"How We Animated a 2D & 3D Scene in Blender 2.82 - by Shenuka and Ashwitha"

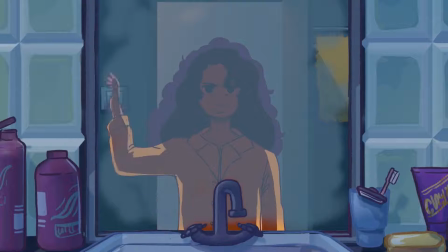0:02 Hi, it's Shenuka here,
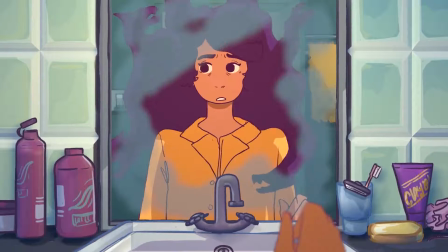0:04 And Ashwitha. and we are going to take you through how we made this shot from the film Hairmageddon in Blender.
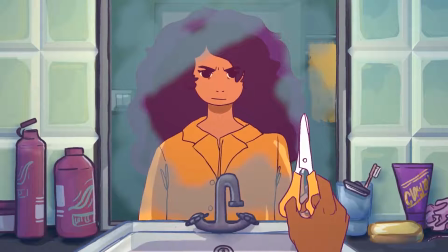0:11 I'll be showing you how I made this combined 2D and 3D background.
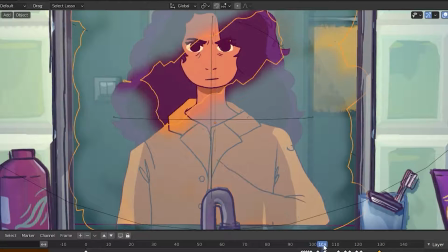0:16 And I'll be showing you how we animated the girl in the scene and making it look like she's interacting with her own reflection.
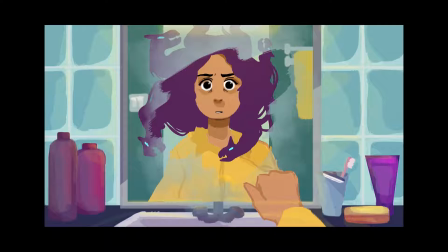0:25 To start off, this was the color key that Ashwitha made for the scene.
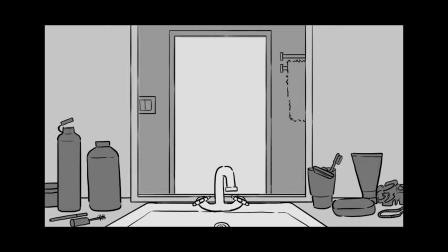0:28 So using that as a reference, I split the elements of the scene into layers that I will use to create some depth in the scene when I bring it into Blender.
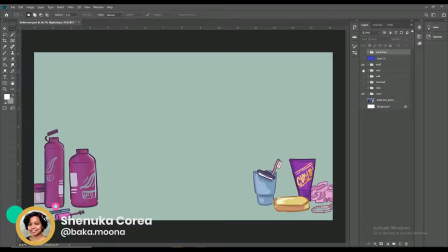0:37 And I painted each of those layers separately on Photoshop,
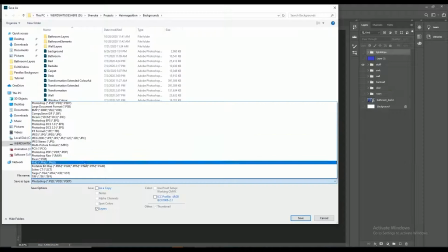0:42 and I then exported each of them as PNGs with a transparent background.
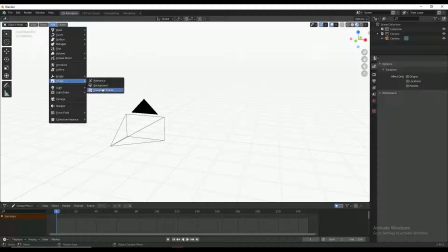0:47 I then imported each of the images as planes into Blender
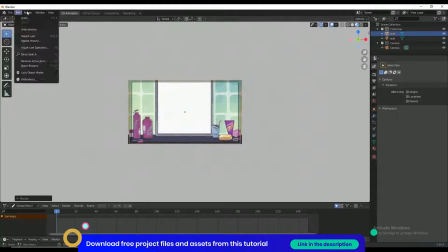0:52 and arranged them with a bit of space in between to create the illusion of some depth in the mirror.
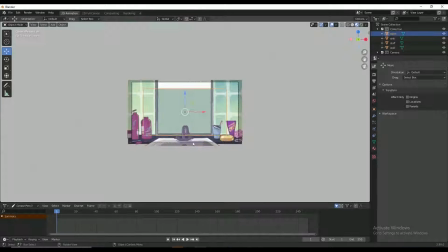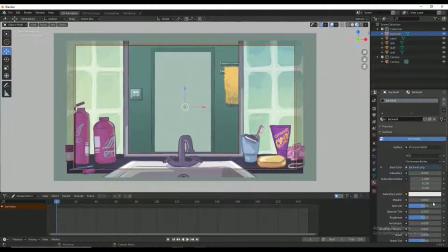1:05 I then reduced the specular on all the layers so that the colors stay vibrant.
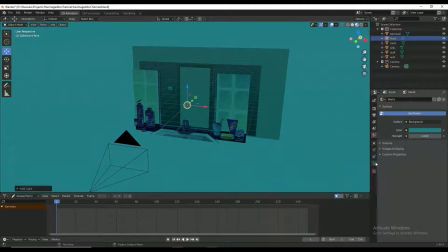1:14 I'm putting some lights into the scene.
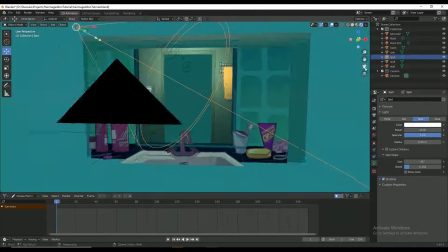1:21 Right now, even though you can see through the alpha channel on all of these planes,
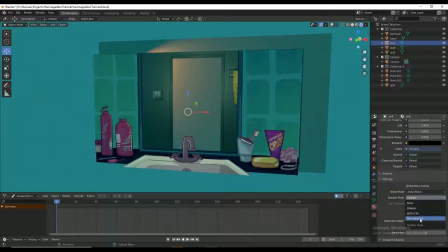1:27 the planes are still casting shadows as an entire plane. So I am setting the shadow mode of each of the planes from opaque to
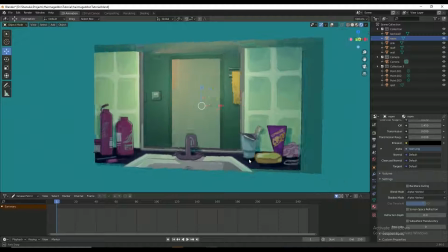1:36 alpha hashed so that only the areas that are filled in cast shadows.
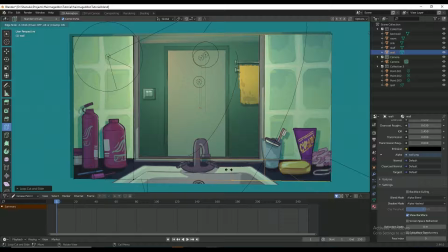1:41 Then going into edit mode on the plane with the mirror, I added some edges and extruded the frame.
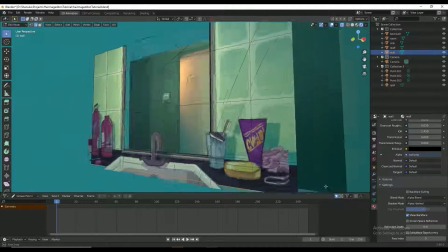1:49 I then grabbed the bottom edges of the countertop and pulled them forward a little bit to make that also slightly 3D.
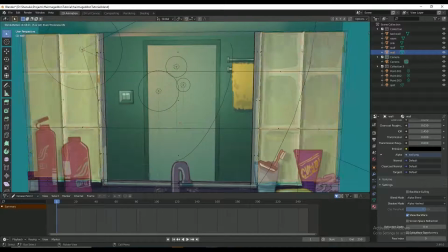1:55 And then I extruded the faces of each of the tiles.
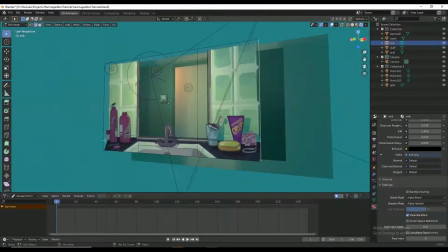2:03 I brought the edges of the sink forward to give it a little bit of a curve.
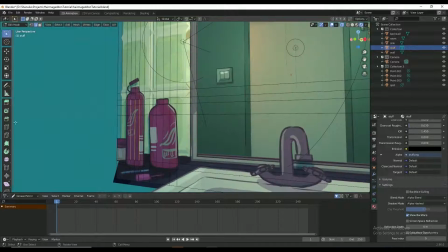2:10 And I also added some edges to the objects on the countertop, moving and extruding them to give them a slightly more 3D shape, like what I'm doing with the bottles here.
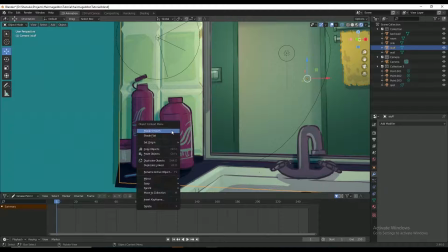2:23 And I'm setting it to shade smooth to smoothen out the edges on the objects.
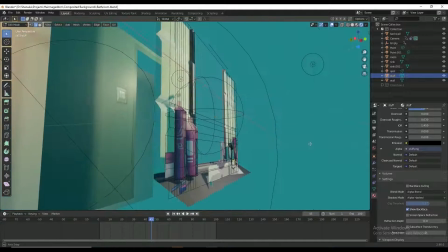2:32 Here's what it looks like with this applied to most of the objects on the counter. The objects will now be affected by the lights in the scene and make them seem slightly more 3D.
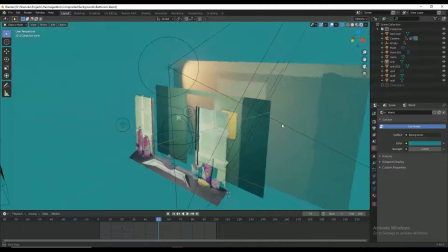2:43 And here's our hybrid 2D 3D scene. Now it's ready for Ashwitha to add in the character.
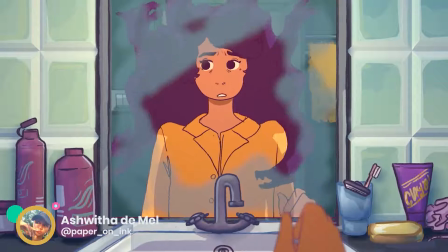2:48 Hey guys, it's Ashwitha and I'm going to tell you how we made this animation here in the background that Shenuka just showed you.
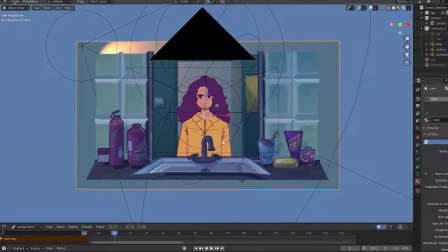2:57 So first of all, this is a reflection in the mirror of the bathroom.
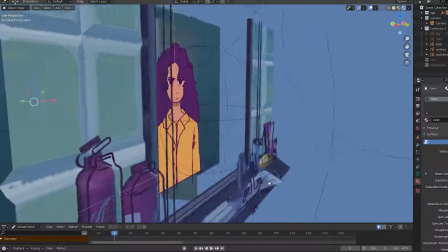3:02 So the character is actually entering from somewhere off here,
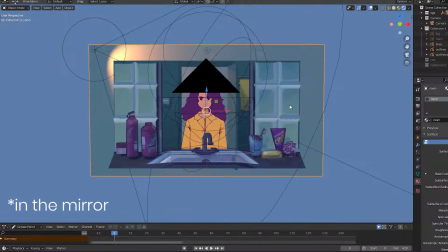3:06 and whatever you can see here in the frame is just a reflection on this mirror right here.
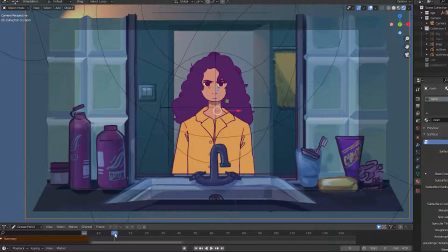3:13 So keeping that in mind, we had to make her turn the lights on,
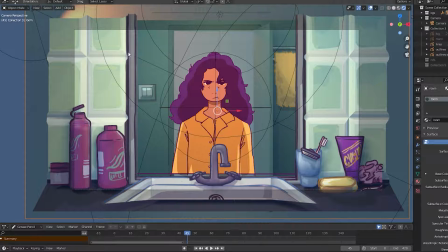3:18 which is just timed well with this light here that starts flickering on,
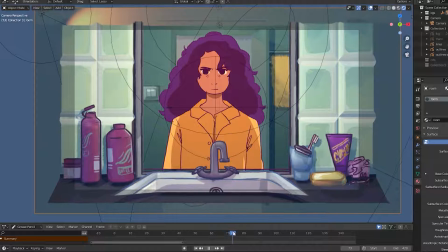3:22 and then walk over to the mirror and wipe away some fog.
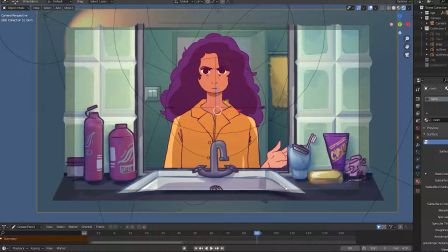3:27 So doing this meant that her hand would have to come into the foreground and then wipe away the fog that was there. So this took a lot of just timing and illusions that we had to work around with.
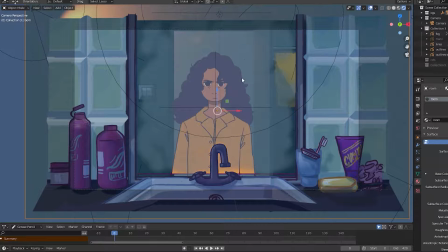3:44 So if you see here, and if I turn the fog on, it's just a grease pencil there that
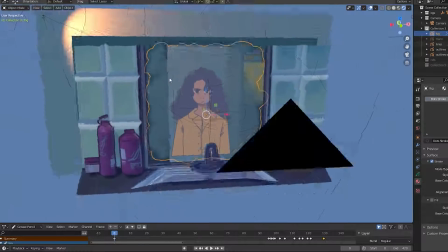3:51 exists in between. That's that.